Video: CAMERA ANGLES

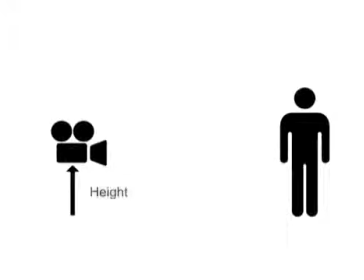When we talk about camera angles, we mean the level and height of the camera in relation to the subject being photographed.
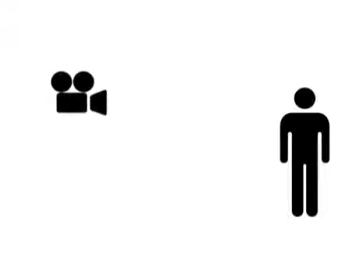Most shots in most movies conform to the way we normally see the world, which is eye level,
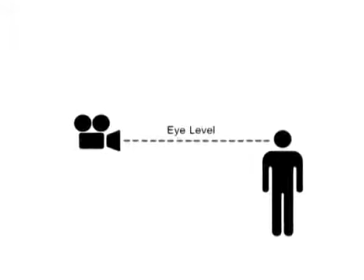either a sort of average eye height or on a level with the subject's eyes.
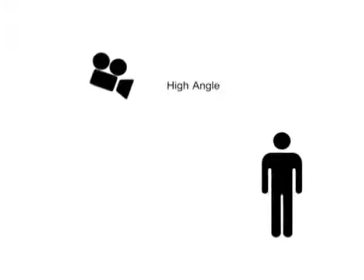But, as with most elements of cinematic language, by diverging from this normal view,
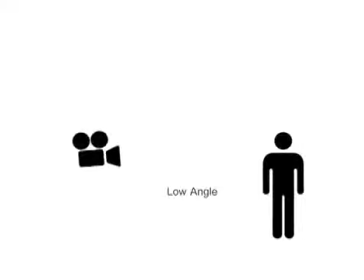filmmakers can convey information, meaning, mood, or state of mind.
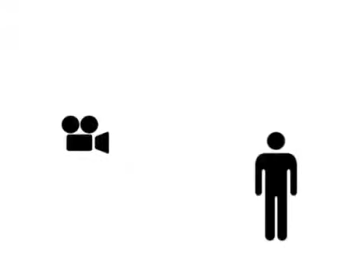And the conventional effect of camera angles, like most cinematic language,
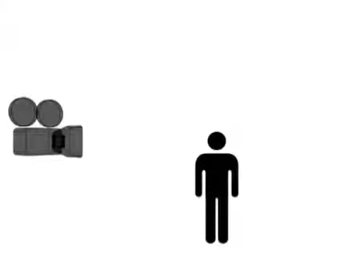references our real-life intuitive reactions to visual information. In other words, the viewer identifies with the lens. A low angle is what you get when the camera is lowered to shoot up at the subject.
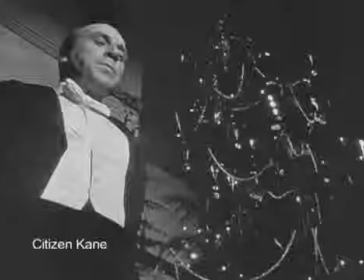If you're looking up at someone who is either bigger than you or standing over you in a position of power, how are you likely to perceive them?
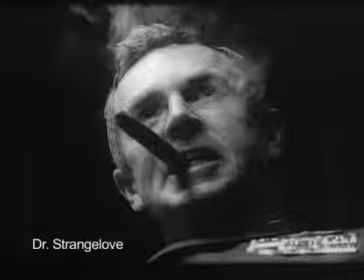As powerful, right? Maybe even threatening.
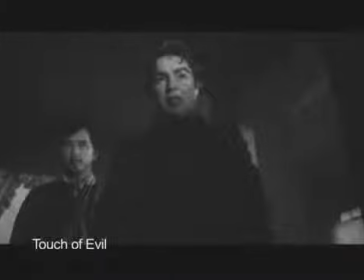So when the camera looks up at a subject and you're seeing and intuitively identifying with that camera's point of view, the subject often appears threatening or powerful.
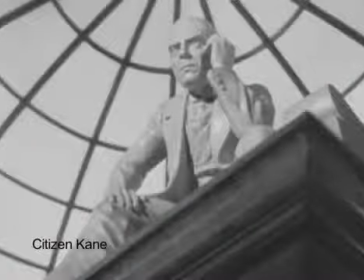But not always. A low angle is also a view we associate with looking up at a statue of someone impressive or an important person on a stage.
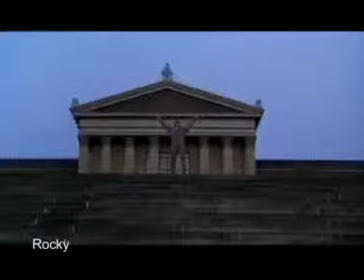So if presented in the proper context, a subject can be made to appear not threatening but superior or noble,
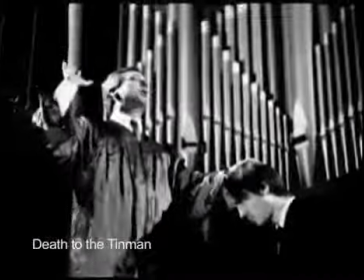or more heroic when seen from a low angle. This effect is reflected in an expression used to describe people we admire.
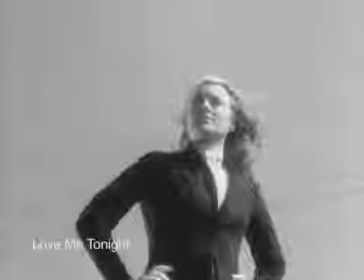I look up to her.
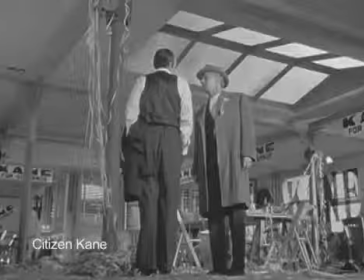Or sometimes the disorienting effect of an extreme low angle can be used to convey a character in a moment of weakness or confusion.
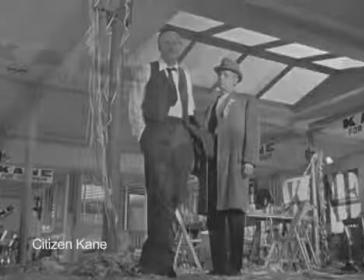The exact opposite of the angle's conventional interpretation.
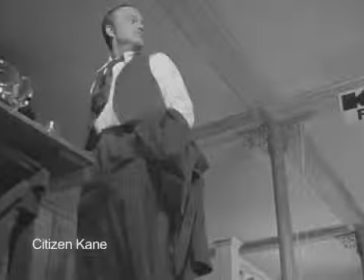It all depends on the context, our understanding of the subject and situation going into the shot.
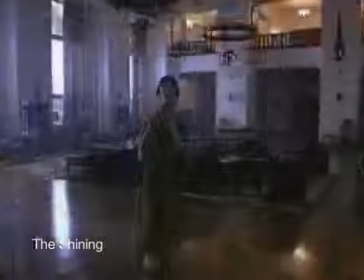For example, there's a famous scene in Stanley Kubrick's The Shining, in which a character, Wendy, discovers that her husband, Jack,
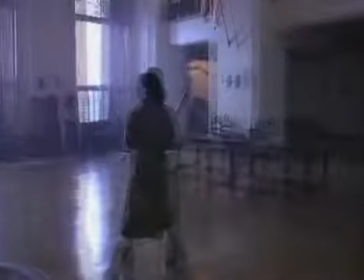is insane, which is a drag considering that she and her little boy are trapped with him in an isolated,
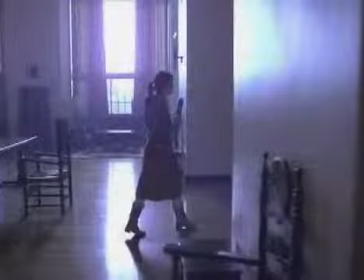snowbound, haunted hotel. Not exactly a powerful or threatening subject is Wendy.
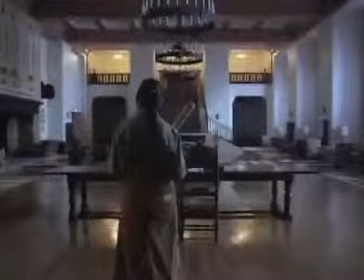And yet Kubrick chooses to shoot her most vulnerable moments from a low angle.
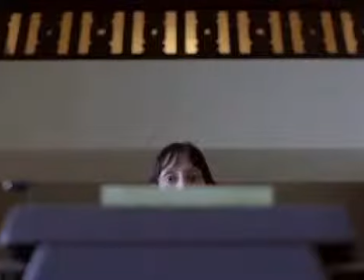Why? It all boils down to context. By shooting Wendy's moment of realization from a low angle,
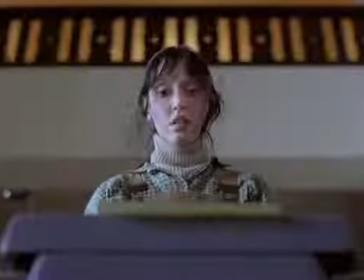Kubrick places the evidence of Jack's insanity, his typewriter and his disturbing manuscript,
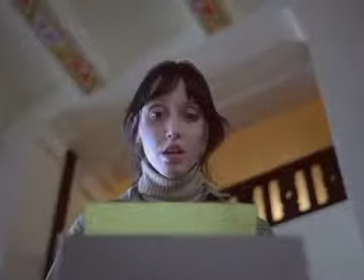in the foreground, making them large and significant, especially in relation to poor Wendy's terrified little head in the middle ground.
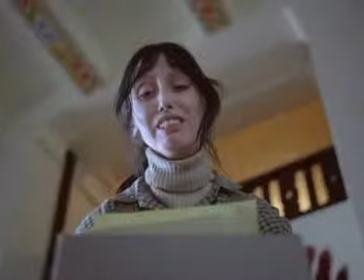But more importantly, the low angle increases tension by denying us the chance to see what's behind Wendy,
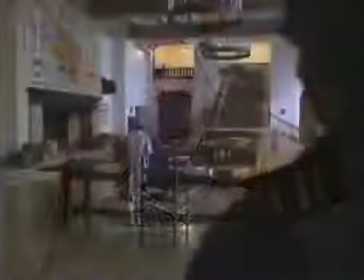just at the moment we're expecting psychotic Jack to slink up behind her.
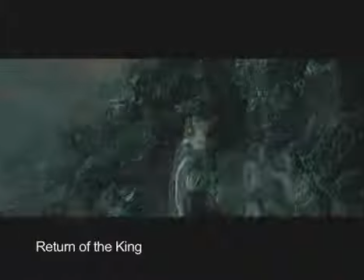This shot from Lord of the Rings, The Return of the King, also shows a very vulnerable subject from a low angle.
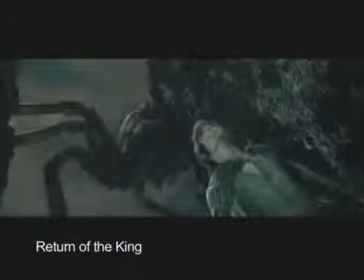But unlike The Shining, in this context, the low angle increases suspense by allowing us to see what Frodo does not.
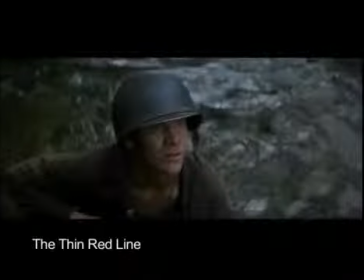The high-angle camera looks down on its subject from the same position of power that the subject occupies in the low angle.
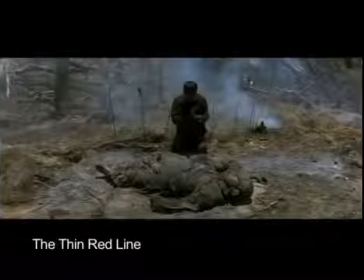So the meaning is reversed.
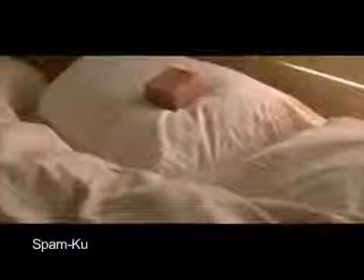Now we're identifying with the camera's point of view, looking down on a subject who appears smaller and thus weak or vulnerable.
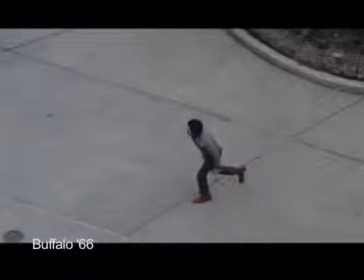Whether it's a guy who really has to take a leak, or a guy who's just been dumped by a princess,
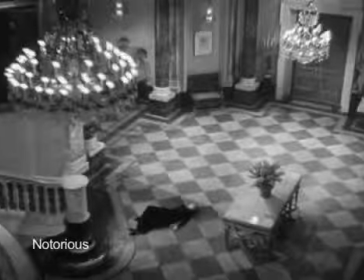or a woman succumbing to the effects of poisoned coffee, or the wife of a heartless control freak,
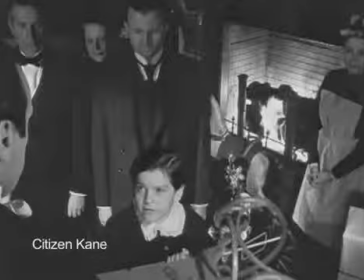or a kid placed in the care of a heartless capitalist, or a kid placed in the care of a serial killer,
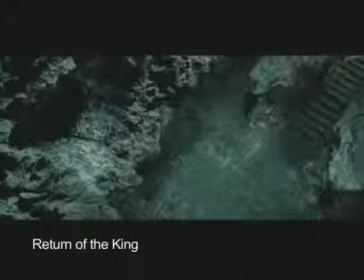or a hobbit placed in the care of a heartless magical ring, or a different hobbit stalked by a heartless giant spider.
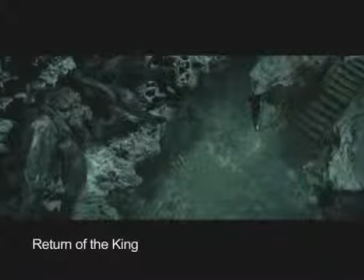Weak or vulnerable, that's the conventional meaning of the high-angle subject.
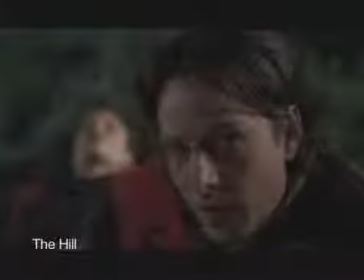But just as with all things cinematic, there are exceptions.